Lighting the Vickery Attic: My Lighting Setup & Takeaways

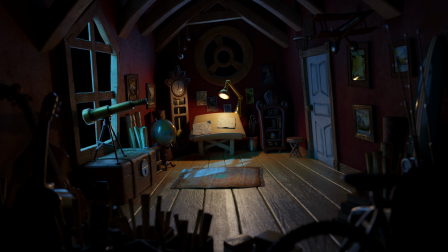When lighting a scene like this, it's important to start with a clear creative direction.
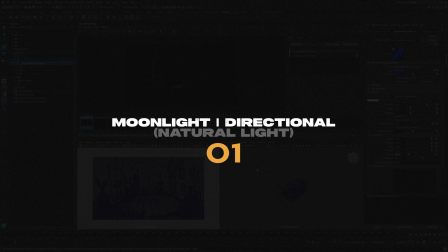I made a separate video on how I developed that for this attic, and you can find a link to that within the description. From there, I built the lighting up one step at a time, starting in darkness. First, the natural light.
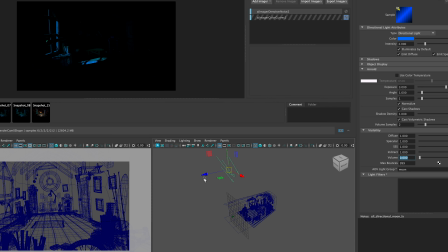In this case, that would be the moonlight coming in through the windows, along with the ambient light that comes along with it.
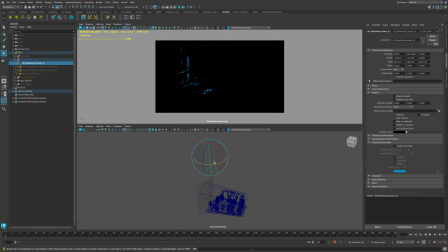Then the practical lights. These are any physical or artificial lights that exist within the environment. In this case, it would be the lamp that is sitting on the work desk. And finally, the artistic lights. You've already seen some of these in the natural and practical renders,
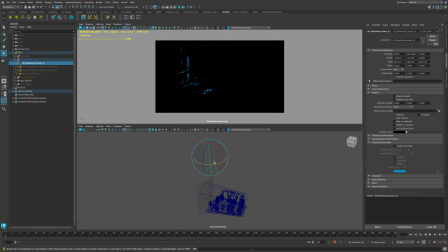as I included them in those passes, but we'll break them down a bit more in depth shortly. To simulate moonlight, I'm using a standard Maya directional light. Arnold doesn't include a dedicated one, but this works just fine. It'll give you access to Arnold's specific attributes within the attribute editor, as seen over here.
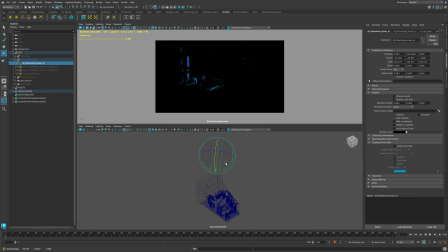Regarding the position of the light, I will typically move my directional or key light in regards to my natural lighting above the environment or the set so that I can easily see it and manipulate it when I need to.
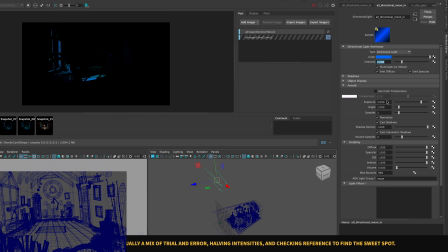As for rotation, I dialed in things using the Arnold IPR within the viewport. Interactively adjusting the angle until I had something that felt believable helped to shape the scene and also guided the eye toward that focal point within the center of the frame.
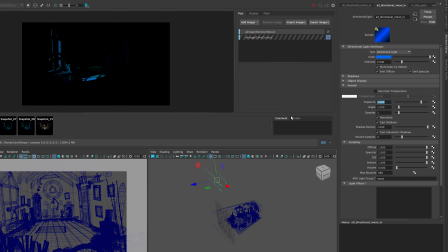The light's angled from screen left, mimicking moonlight coming in through the window. The goal here was to light the space, not just the desk.
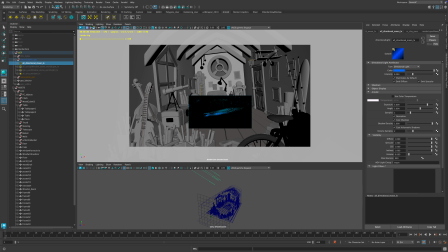I didn't want to be too on the nose. I also didn't want the moonlight to conflict in any way with the lamplight.
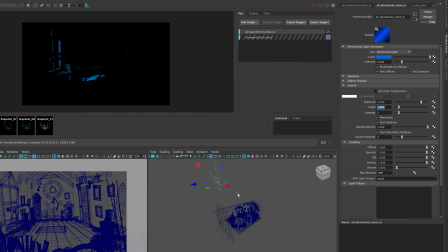For the intensity, I went with an intensity of 2 and an exposure of 3. Arnold's exposure operates in stops, so an intensity of 2 with an exposure of 3 will give you the equivalent of 2 times 2 to the power of 3, or an intensity of 16.
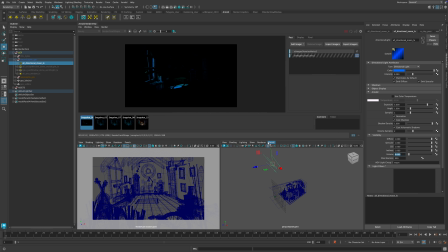Working in stops makes it quicker to dial in your values more precisely without having to work in a much larger intensity. For the light angle attribute, I settled on 1 for that.
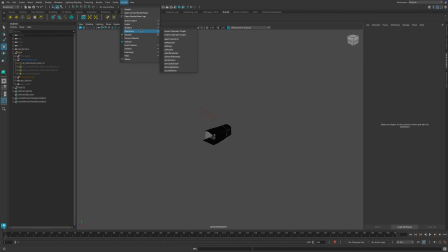It's just enough to keep some soft edges on the shadows without losing too much shape from that light shape on the ground.
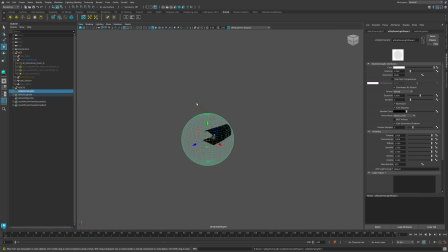And lastly, I disabled the light's volume contribution, made that 0.
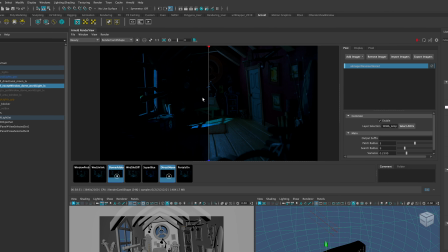Since I created a separate light specifically for that one was rendered on its own render layer.
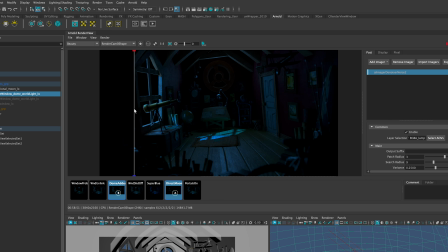I'll go over that setup later on. By getting the light in a good place like this early on, it really helps to set the tone for the rest of the setup.
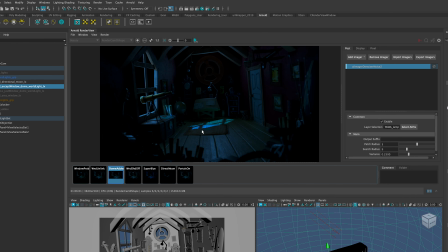Again, not just lighting the subject, but the space itself.
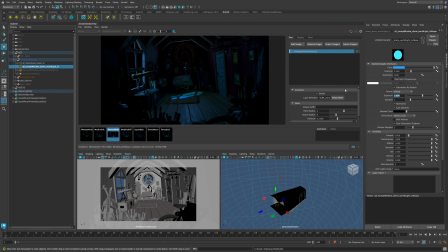To add the ambient or indirect light, I used Arnold's dome light. It gave that soft global fill that I needed to lift the shadows without making them feel too bright or too dark. Now in the Arnold render view, here's a before and after comparison. On the left, we have just the directional moonlight that we went over previously.
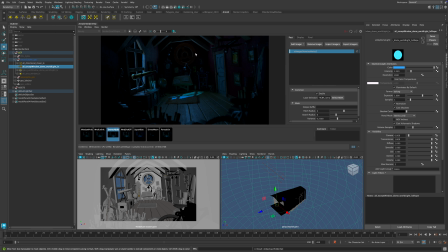And then on the right, we have the dome light added. So again, we have the before and the after. I set the dome's intensity to 1.25 and the exposure to 1. Now, these values were chosen essentially through trial and error while also checking my reference along the way.
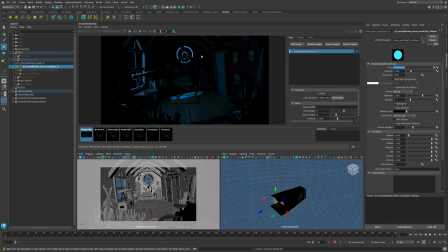For the dome color, I used a lighter, more desaturated blue than the directional light.
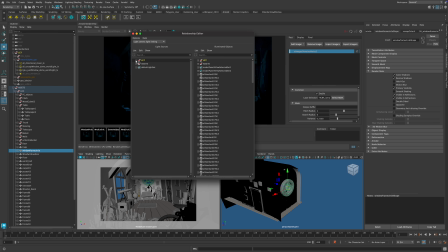And that gave me the silver blue tone that I was aiming for and avoided overly blue shadows as well.
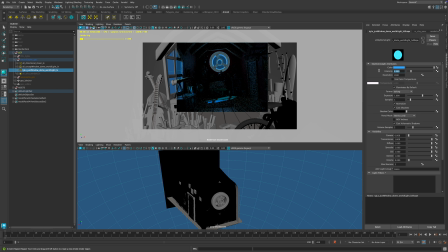Now, one challenge I faced was that the dome was lighting the inside edge of the circular window above the desk, and it was just too bright.
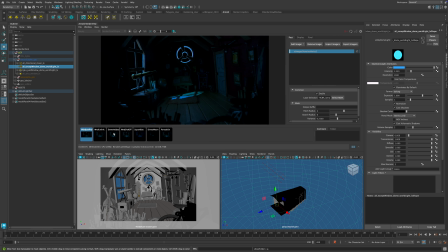Now, since the directional light was coming from screen left and behind the camera, it just didn't make sense that the window would appear so bright. It felt like a strong light source was just like right outside the window. So to fix this, I duplicated the dome light, I reduced its intensity to
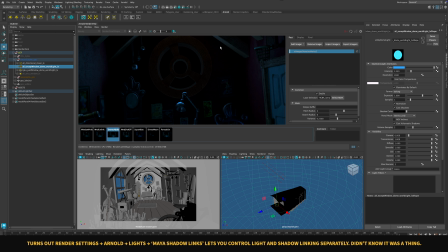0.007, and then I unlinked it from everything and then relinked it to just the window.
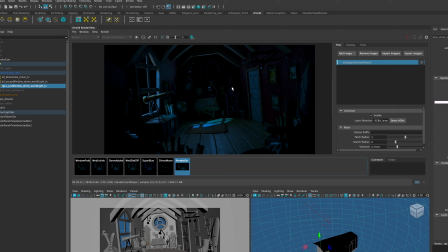I then unlinked the original dome from just that window. This gave me isolated control, but it also meant that the original dome no longer cast shadows from the window, so more light spilled into the attic than intended.